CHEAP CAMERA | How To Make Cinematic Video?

What's going on guys today is a really exciting video because I'm going to show you how to create cinematic videos with basically any type of equipment that you're using. Let's go!
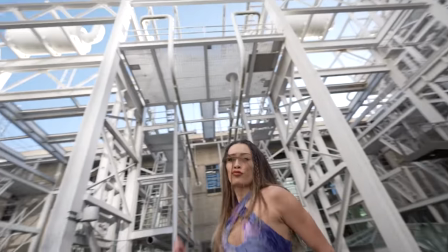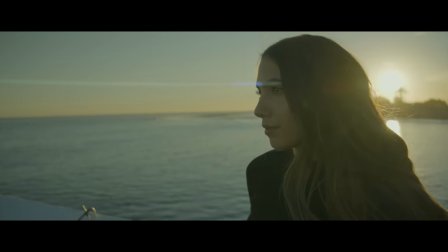Now ultimately filmmaking is an art form so that basically means there are no rules only guidelines. So in today's video I'm going to show you some of the guidelines that helped me to create my videos in a specific way to showcase cinematic elements. That's a mouthful. Anyway, let's first talk about framing and composition. Now, have you heard of the rule of thirds? It's basically a grid line that will help you with your framing and composition for your videos.
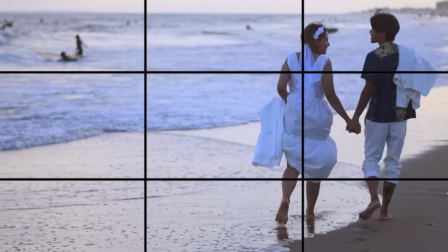Basically, your frame is going to be split up into three different sections, the left, the middle, and the right.
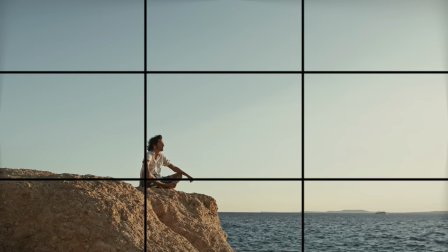Usually when you watch films or when you're watching a dialogue between two subjects,
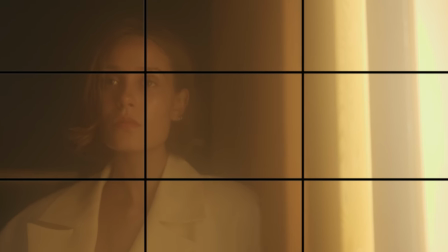you'll notice that the subjects are either on the left or right part of the frame.
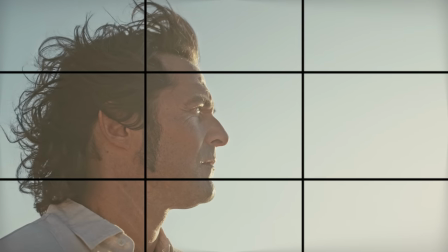This will help with direction and to help guide the audience on the direction of where the film is going. Now, as for me, you'll notice that I'm directly in the center of the frame, not to the left, not to the right. This is because I'm talking into the camera. I'm breaking the fourth wall and I'm trying to communicate with the audience. Now, the best way to understand framing and composition is to watch a ton of movies. Watch a ton of videos online and you will start to understand the hang of it when it comes down to framing and composition.
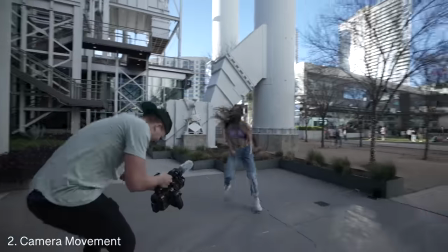Next, let's talk about my favorite topic and that is camera movement. For example, I use a gimbal to stabilize a lot of my videos.
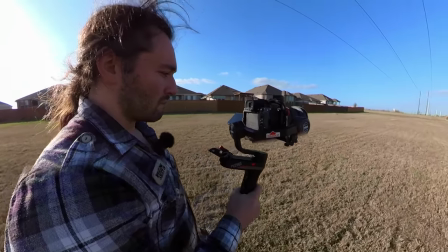So this will absorb a lot of shake and vibrations that you will see in a lot of fast-paced shots.
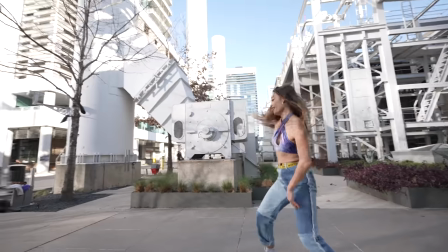However, handheld can sometimes be even better because if you want your audience to feel what your characters are feeling, that's a great way to showcase that now a lot of movements that I don't see enough of is
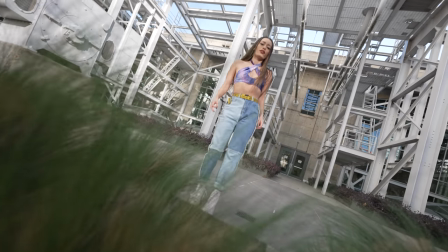the roll movement the roll axis when you're on a gimbal or when you're handheld try to incorporate roll movements your goal is not to make your audience dizzy but it's to give them a different way to look at your videos don't
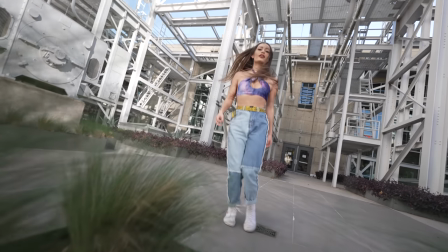overuse it don't under use it use it when it helps tell your story now let's talk about today's sponsor and that is Skillshare Skillshare is an online
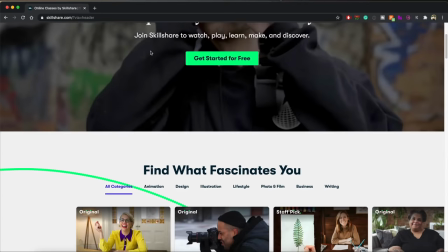learning community with thousands of inspiring classes on topics including filmmaking, photography, illustration, design, and even more.
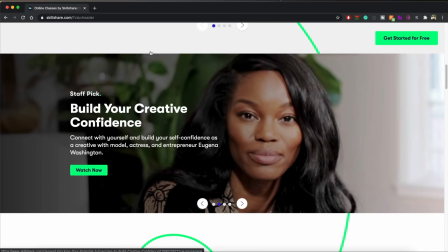Skillshare is a place where you can explore new skills, deepen existing passions, and get lost in creativity.
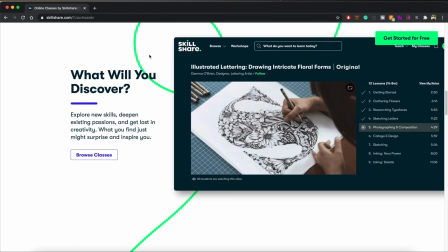Whether you're a filmmaker, photographer, writer, or musician, unlocking your style is the key to feeling fully at home in what you make.
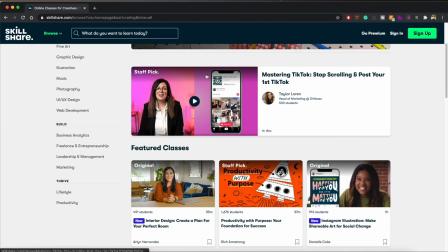Your style is what actually makes your work stand out and helps you find your audience.
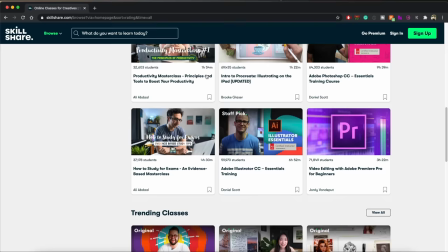That's why I recommend this course by Andy J. Pizza called Find Your Style, Five Exercises to Unlock Your Creative Identity.
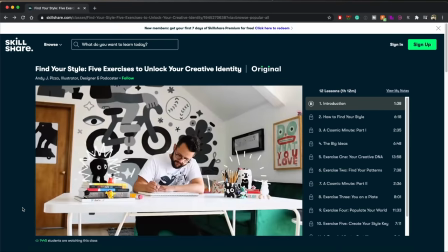Hey, do you want to find your style? Let's go! You've heard it said that to be creative is to think outside the box.
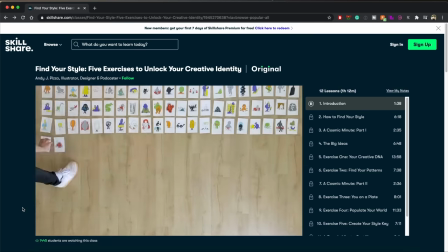I think it's more about creating your own box, your own set of constraints.
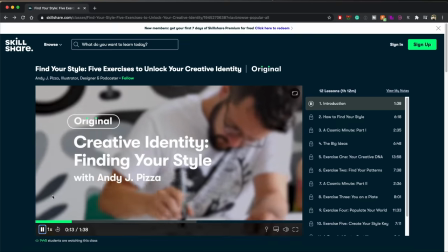This fun and inspiring class lays out five hands-on exercises that will unlock your artistic identity.
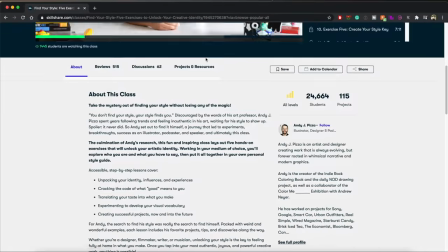Working in your medium of choice, such as film, design, photo, and more.
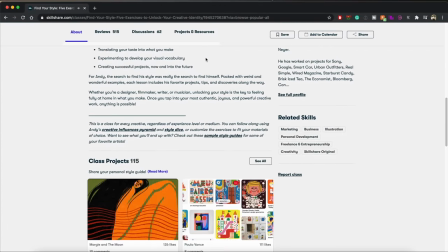You'll explore who you are, what you have to say, and then put it all together in your own personal style guide.
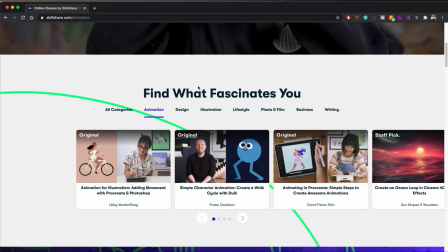Skillshare is curated specifically for learning,
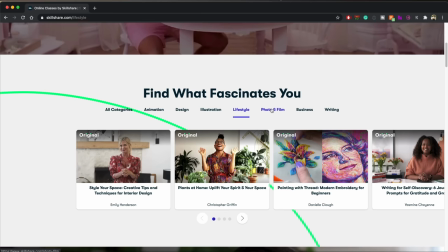meaning that there are no ads and they're always launching new premium classes, so you can stay focused on the things you like and follow wherever your creativity takes you.
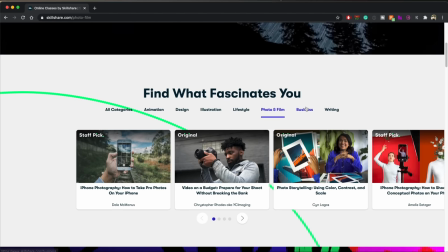And it's less than $10 a month with an annual subscription. The first 1,000 subscribers who check out the link down below will be able to get a free trial membership of Skillshare Premium.
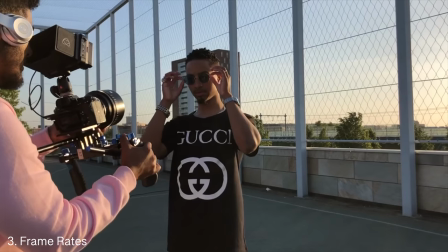So, what are you waiting for? Check out that link. Next, it's all about frame rates. 24, 30, 60, and 120.
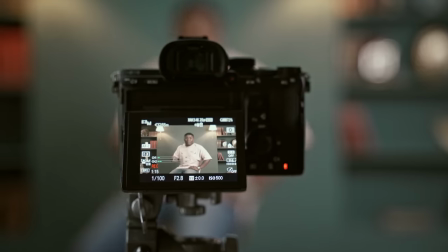24 is considered the cinematic standard. Why? Because it has that motion blur. And that motion blur, believe it or not, adds that artistic element that a lot of cinematographers are looking for.